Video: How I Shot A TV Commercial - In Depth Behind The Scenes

What's going on, guys? I'm Alexandru Don, and today I'm going to take you behind the scenes on how I shot a TV commercial.
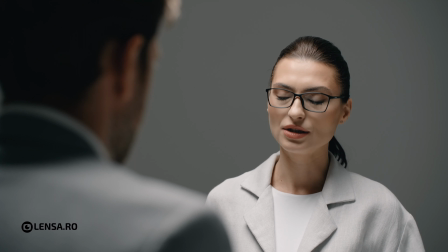5s
So here it is.
Și cum te vezi peste 8 ani?
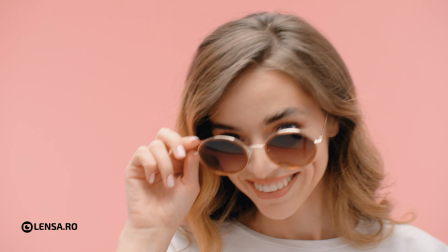15s Mă văd bine. Bine. Mai întreb. Împlinim 8 ani de când te facem să vezi bine.
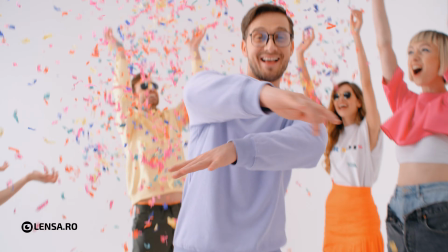22s Sărbătorim cu reduceri de până la 80% la toate categoriile de produse. Descoperă-le în magazine și pe Lensa.ro.
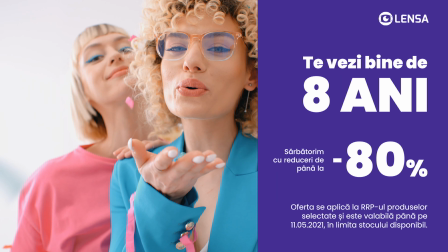31s Te vezi bine. Te vezi bine cu reduceri de până la 80%. De 8 ani cu Lensa.
So, I think that turned out pretty awesome, and I'm really curious what's your opinion about it. Let me know in the comments down below if you liked it or not. To be honest, I really, really love how the image turned out. The skin tones and the colors look on point. I really love the setup that we did and all that. And therefore, we're gonna go behind the scenes and show you how we shot this, what was my camera setup, what lenses did I use, what lighting setup, and all that. But before we continue, please subscribe to my YouTube channel, like this video, and leave me a comment on anything you want to see in the future or what type of content you want me to produce next. So let's go behind the scenes and check it out.
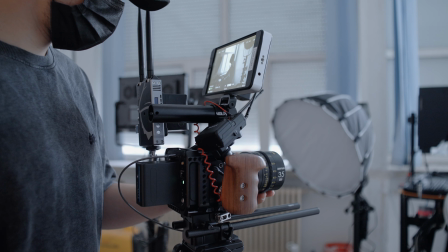80s
So we're gonna start with my camera setup, which was Zcam E2 F6, which is a full frame 6K camera.
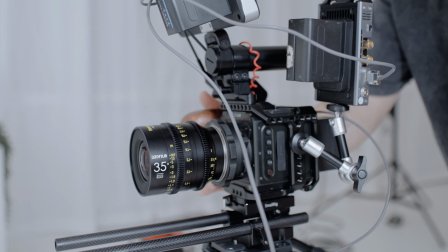87s
And I shot everything at 6K 40 frames per second in H.265 compression.
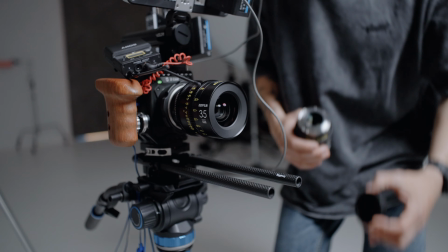93s
And my lenses of choice were DZO Vespet Primes, which are beyond full frame lenses, and I really love them.
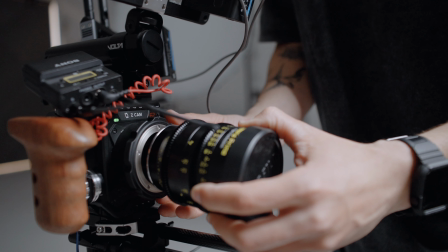101s
They have an amazing quality and amazing characteristics. I mostly used a 35 lens, a 75 and a 50 millimeter lens.
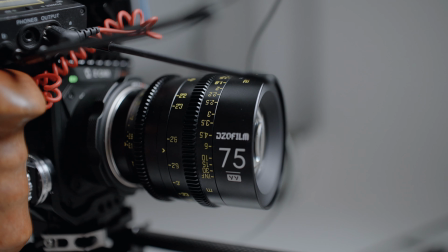110s
That's everything I needed, but I have the full set and I will be doing a review very soon.
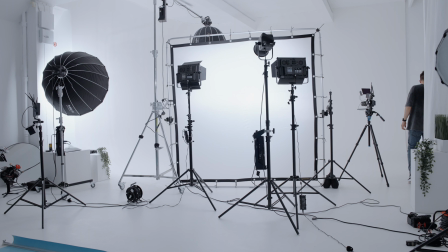115s
To be able to cope with the high amount of light that I needed to shoot this commercial, I used the Forza 500,
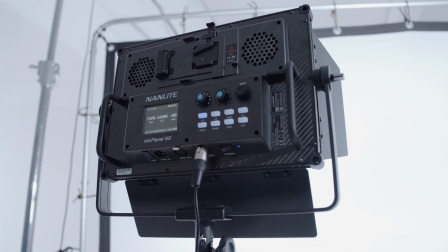123s
Forza 300, my mix panel 150 and every non-light lights that I have,
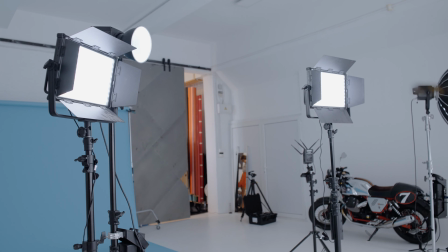131s
because I wanted to shoot this at a higher aperture in order to get everyone in focus,
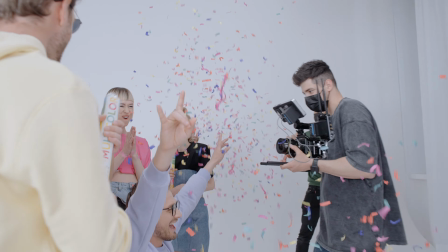136s
since we were shooting with a lot of people in the shots. So for the first scene that we shot, we wanted to go for something a little bit more moody,
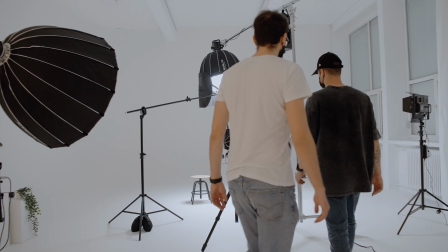145s
just to spice things up and give this commercial a little bit of contrast.
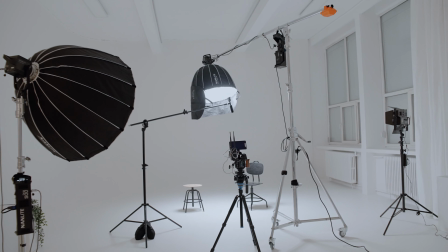150s
And as you see, we shot this whole commercial in this beautiful new studio from Bucharest, which is the studio.
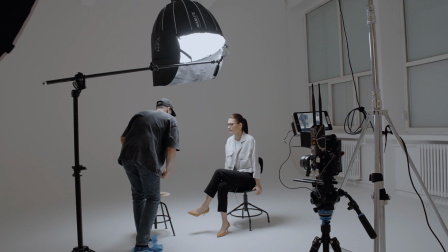158s
They have this infinity wall, and one thing that I realized is that it's pretty hard to get a moody vibe into an infinity wall.
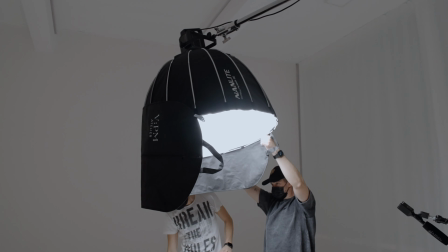167s
So we used this top material in order to block a little bit the light so we don't have spill in the background.
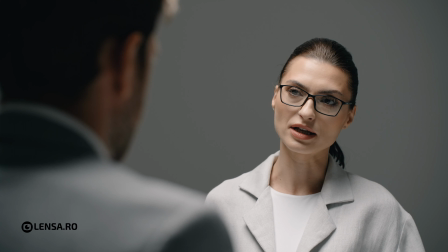175s
And overall, I think the image turned out pretty good.
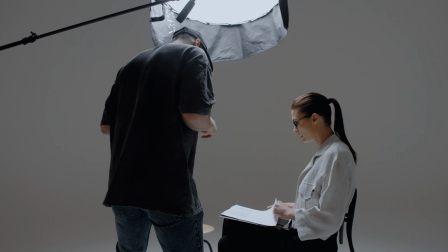179s
Here you see me giving some instructions to our models, which were really easy to work with.
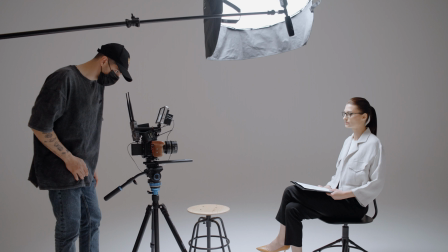186s
Usually people tend to get freaked out when they don't work with actors, but for me, it's very easy to work even with normal people.
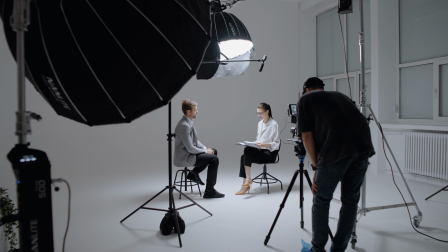194s
I think if you give them the right instruction, they will follow,
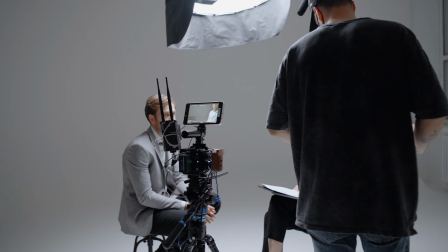198s
and it's not that hard to get some reactions out of normal people or models or anyone out there.
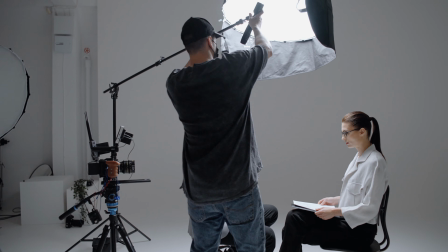205s
So everyone was really easy to work with. I was very happy about that.
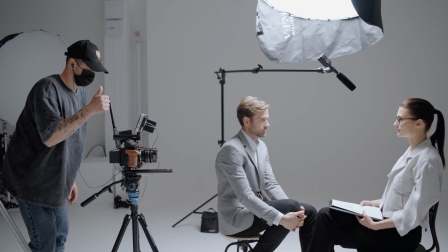211s
So therefore I can focus on my lighting, sound and other things that concern about me.
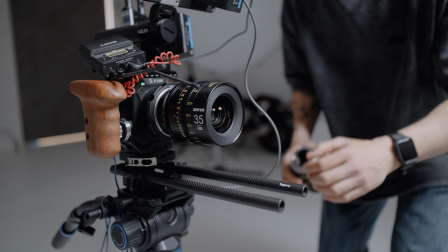219s
Here you see me changing my lenses because I wanted to have a tighter shot and a more wider shot.
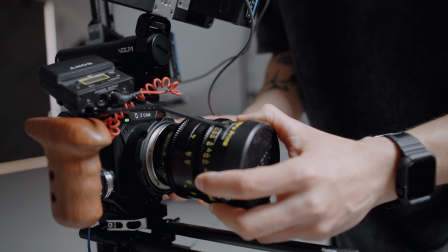226s
So here I'm putting the 75 for a little bit of a tighter shot.
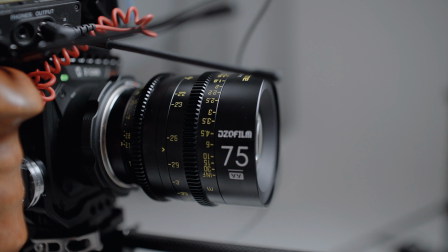230s
And one thing with these lenses is that they really have a nice skin rendition.
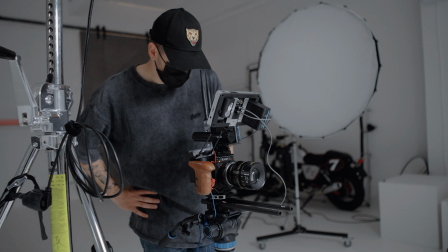236s
They make the skin very soft, although very sharp.
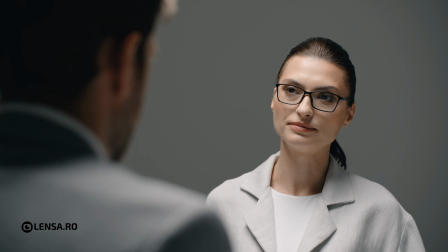241s
I don't know exactly how to translate that, but the skin looks very beautiful when you film with these lenses.